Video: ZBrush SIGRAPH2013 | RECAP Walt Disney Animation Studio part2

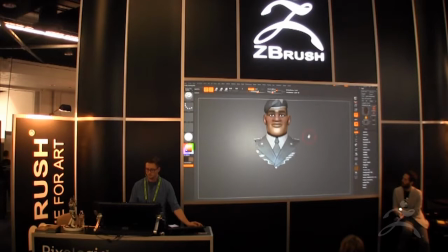266s
All right,
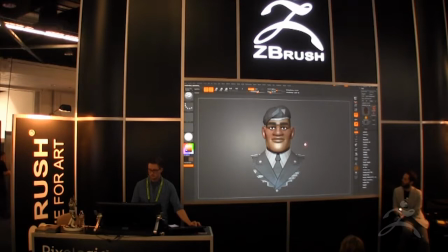267s
so this is a first pass of the hologram soldier from Hero's Duty. So you may or may not remember, but there's a point where Ralph sort of wins this game,
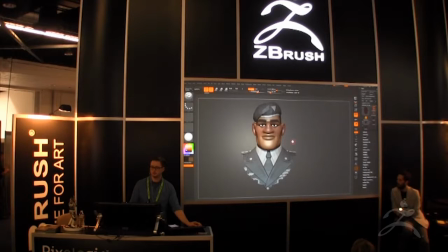283s
and he's being awarded a medal and recognized by this giant floating hologram guy.
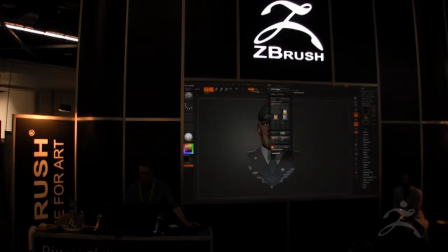291s
So, one thing we like to do is,
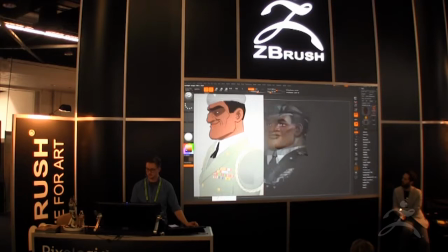299s
so here is the artwork that I received for this guy.
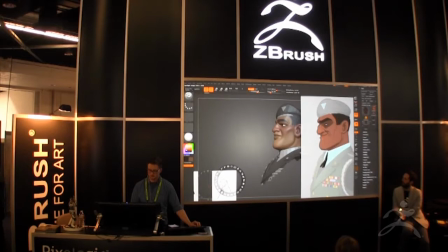307s
So you can see it's fairly specific.
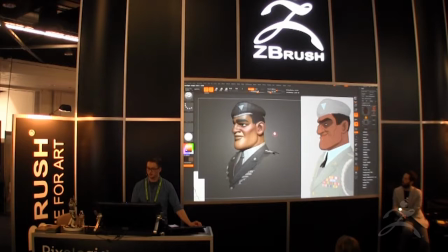311s
It's also, there's a lot sort of left open for interpretation here.
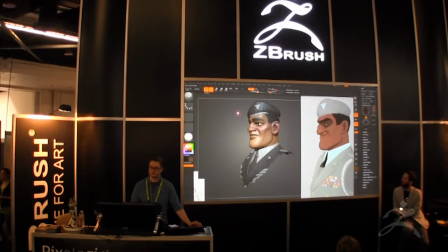317s
So, you know, part of my job as a modeler is to be able to interpret these drawings and bring them into the realm of 3D and how's this going to work from all different angles and sort of bring some of that design language that we're seeing in here.
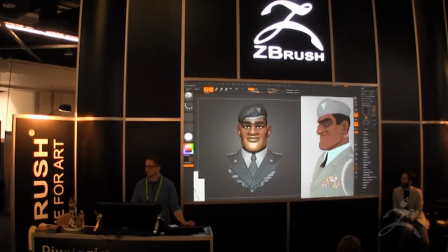334s
And I'll point some of that out specifically. But, you know, so as is usually the process, these characters evolve as we go along. And so he eventually became this guy, which that was just through the process of iteration, just back and forth with the directors.
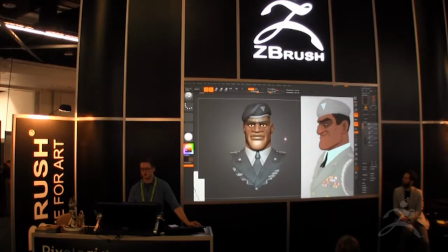354s
So I'll kind of show you the differences between these guys and the thought process behind why we
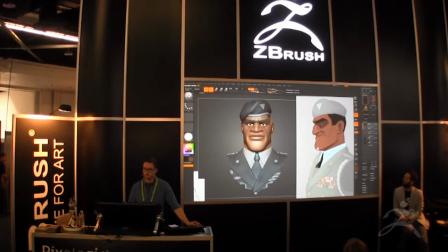359s
would start with one character that looks like this and then move towards another guy altogether. From the design drawing to working with the designer, we actually end up with the the final character that we see in the movie.
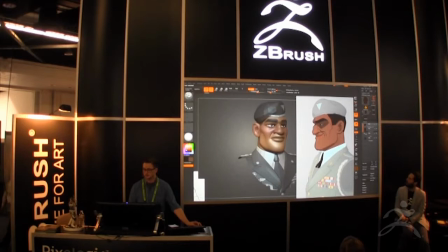374s
So you can see these two guys are basically the same type of character, right? They're both like this gruff military sort of like scenes and stuff guy, right? But the difference between these is if we really look at like the
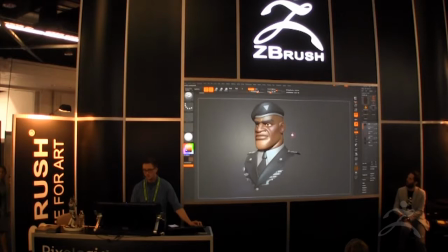394s
attention to the angles and the planarity on this guy specifically.
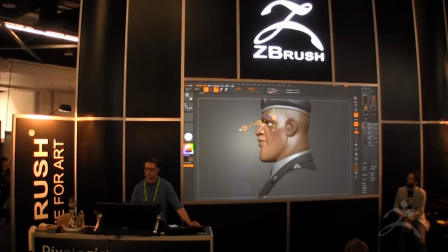400s
If we go in and see, there are some really intense, just like, you know, these angles that run through this guy's face.
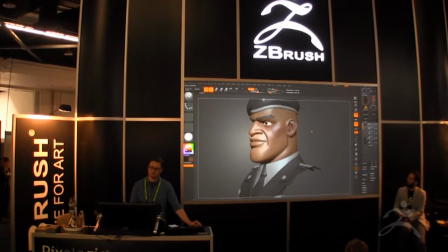409s
Everything is really aggressive and slanted forward. And just like, so the theme of Heroes of Duty,
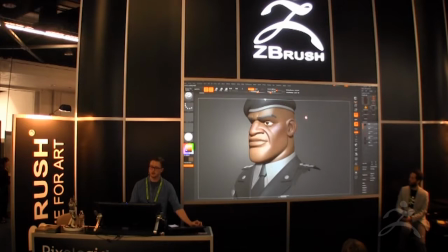416s
really, like the visual theme of it, is a lot of just harsh angles and triangles that went out. So, you know, trying to put as much of that into our characters for that movie, for that part of the movie, really helps sell the feel overall.
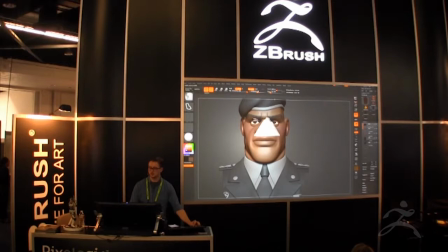433s
So you can see there's just a lot of really specific shapes that are happening in there.
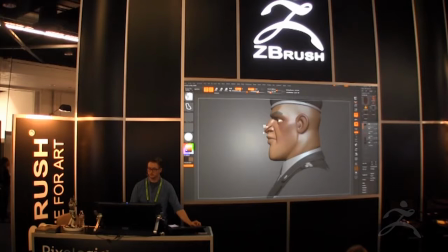442s
We're just trying to get as much of that triangular feel.
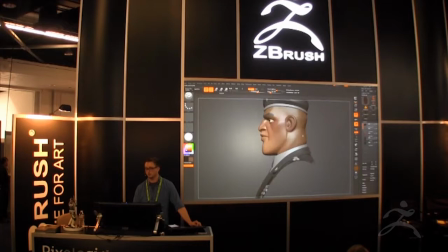458s
So another thing that we're looking out for as we're making these characters is just really trying to break up the form so that nothing is even. So from any distance that we see, from here at the top of his head down to his neck, we're We're just trying to make sure that these hits that happen along the way are
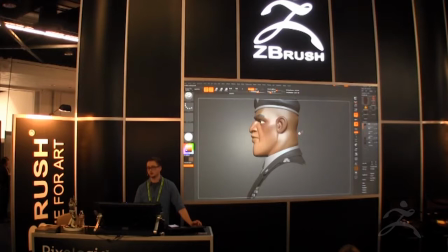475s
broken up in a way that is visually interesting. Nothing is split directly in the middle. And we're really paying attention to the way that these angles correlate.
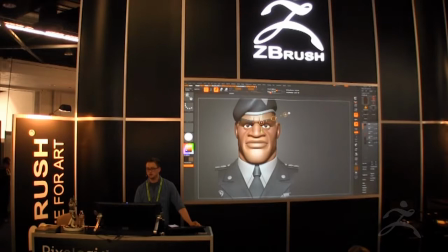487s
So if we're going to have one slip of those brows going this way,
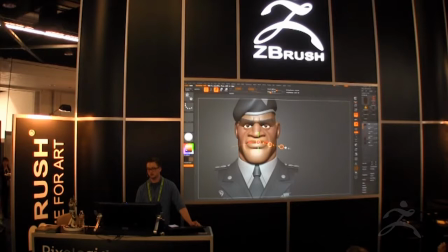494s
we're going to want to try and put opposing angles through the face just so that it brings your eye through the model as you're looking at it.